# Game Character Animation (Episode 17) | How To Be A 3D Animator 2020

Hey guys and welcome to episode 17 of how to be a 3d animator. Sorry no cam today, I'm quite sick and to be honest I look like absolute sh**.
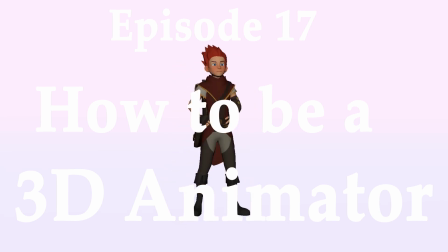0:14 We're just gonna head right into exactly how I made the clip you guys are watching right now.
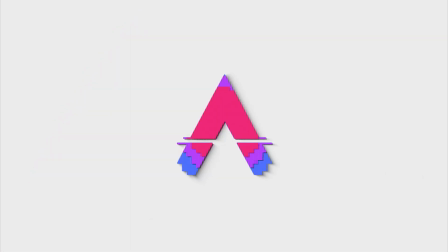First step was an idea. I actually made this piece on the weekend for the Anim Challenge group over at Facebook.
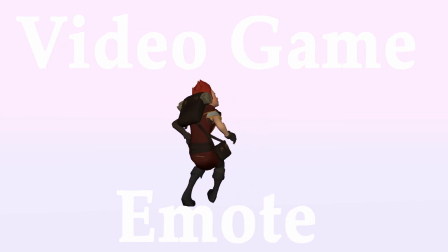0:32 The theme of this month was video game emote. So with that I got to recording.
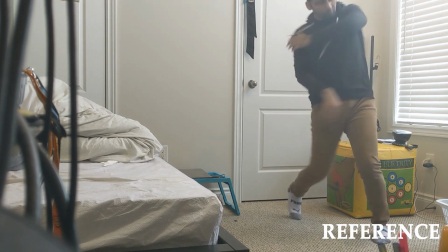0:37 This is the reference I ended up going with.
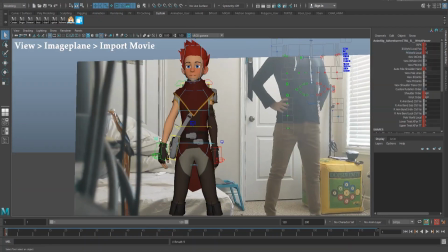0:40 I popped it right into Maya by going to view image plane import movie and of course started out with blocking and fleshing
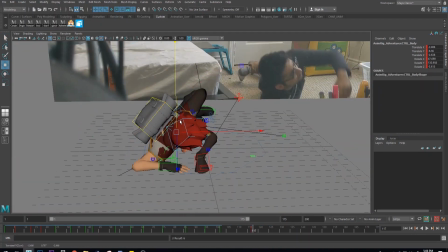0:48 out some of the key poses of the animation after a little bit we ended up with this blocking pass there isn't a lot of details since I don't have too much
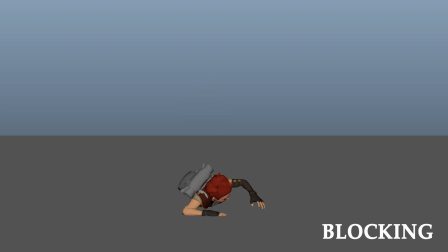0:57 time I decided to tackle the more finer details during the animation section so I went ahead and splined blocking and I ended up with this. At this point, I was ready to crawl into fetal position and cry,
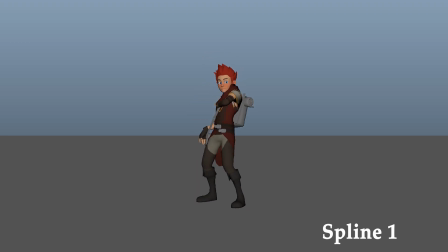1:14 but I had a video to make, so I collected myself back up and got to work.
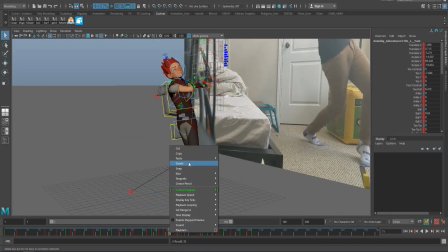1:19 After a bit more, well, honestly just fixing at this point and retiming a lot of the stuff because the splines look way too floaty,
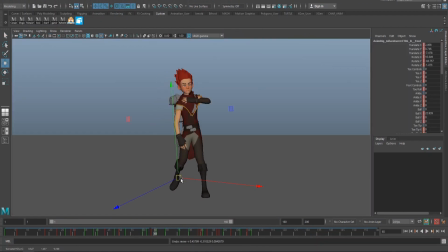1:28 even after adding some in-betweens and easing in and easing out,
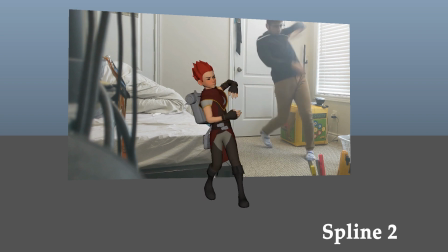1:33 The biggest thing I didn't like here was the way the character lands, especially where and the way his legs settled.
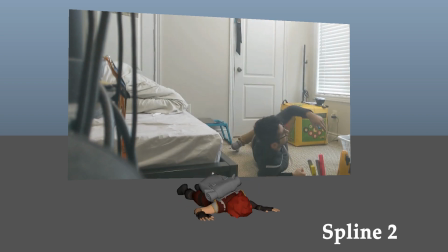1:40 Now at this point it's already a lot more different than what we had in blocking and that's okay. Your ideas change, you adapt to new information as you get it. That's just how it is.
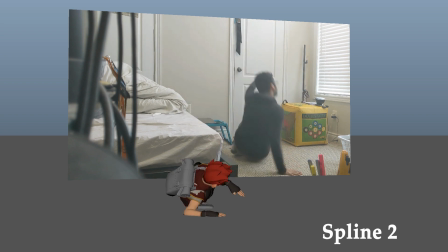1:51 So once again some more tweaking and we ended up with spline 3.
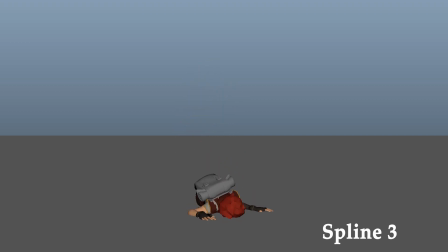1:55 I like the landing a lot more in this version and we started moving away from the reference a little bit to try and add some character and not have it just be some sort of mocap. Something still felt wrong. It felt slow and not really realistic. Not the animation itself, well the animation but like mostly the reaction of the character. Maybe it was the timing.
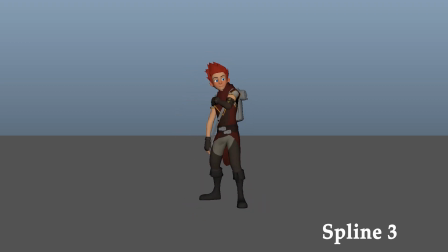2:14 We talked about what it was a little bit later. So since I had been working on this for a while already, I went ahead and popped it into Sing Sketch. I have a video I'll link in the top right to show you guys exactly what that is and I asked a very good friend of mine to take a look at it and let me know what she thinks.
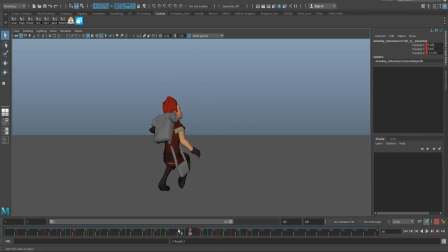2:29 She drew out a couple poses on top of the video that were definitely more dynamic and had better silhouettes than the ones I had one
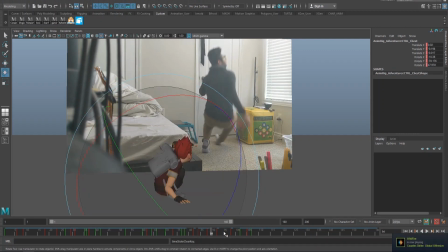2:36 of them gave me the idea of the character cringing down in pain as he gets hit with the first shot so I went ahead and ran with that
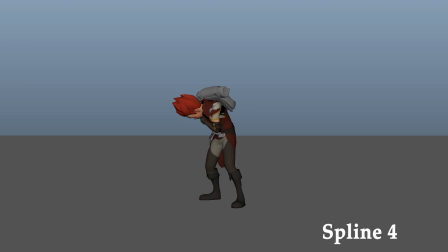2:43 spline 4 now this I was actually starting to like his reaction was a lot more genuine than before and it felt a lot more snappier and reactive to the actual events that were happening and I think that's what missing from the last spline it was not a genuine reaction he just got shot
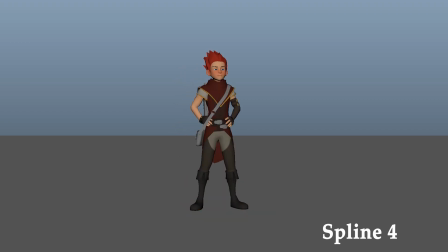3:01 in the shoulder and he just leans back like nothing happened now spline 5 here I was really focused on the more finer details adding the finishing touches I went ahead and animated his satchel and made sure the straps weren't intersecting I fixed the head nodging weirdly when he hits the ground in the
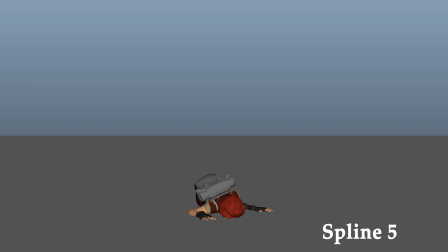3:21 previous line that was one of the things I didn't like and a couple more secondary animations I also added the geos to visually show the character being hit. And at this point, I was starting to get really happy with the animation. Spline 6.
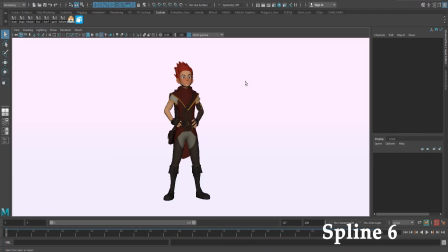3:36 Okay, this is the last spline pass before we head to After Effects. For this pass, I added the textures to the bag. I added the texture to the backpack. I also added some more finger and secondary animation.
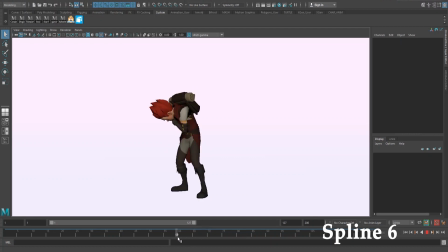3:50 On top of that, I actually went ahead and you guys can see the projectiles are pretty lit.
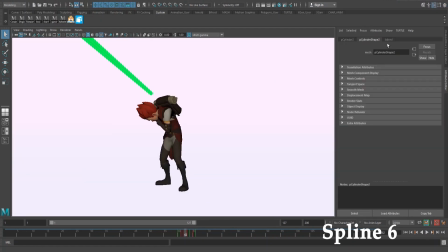3:58 To get that sort of effect, I clicked on the projectile and I held right click, assign new material. I went ahead and assigned the blend to it. And when you press control A, you can change to your attribute editor.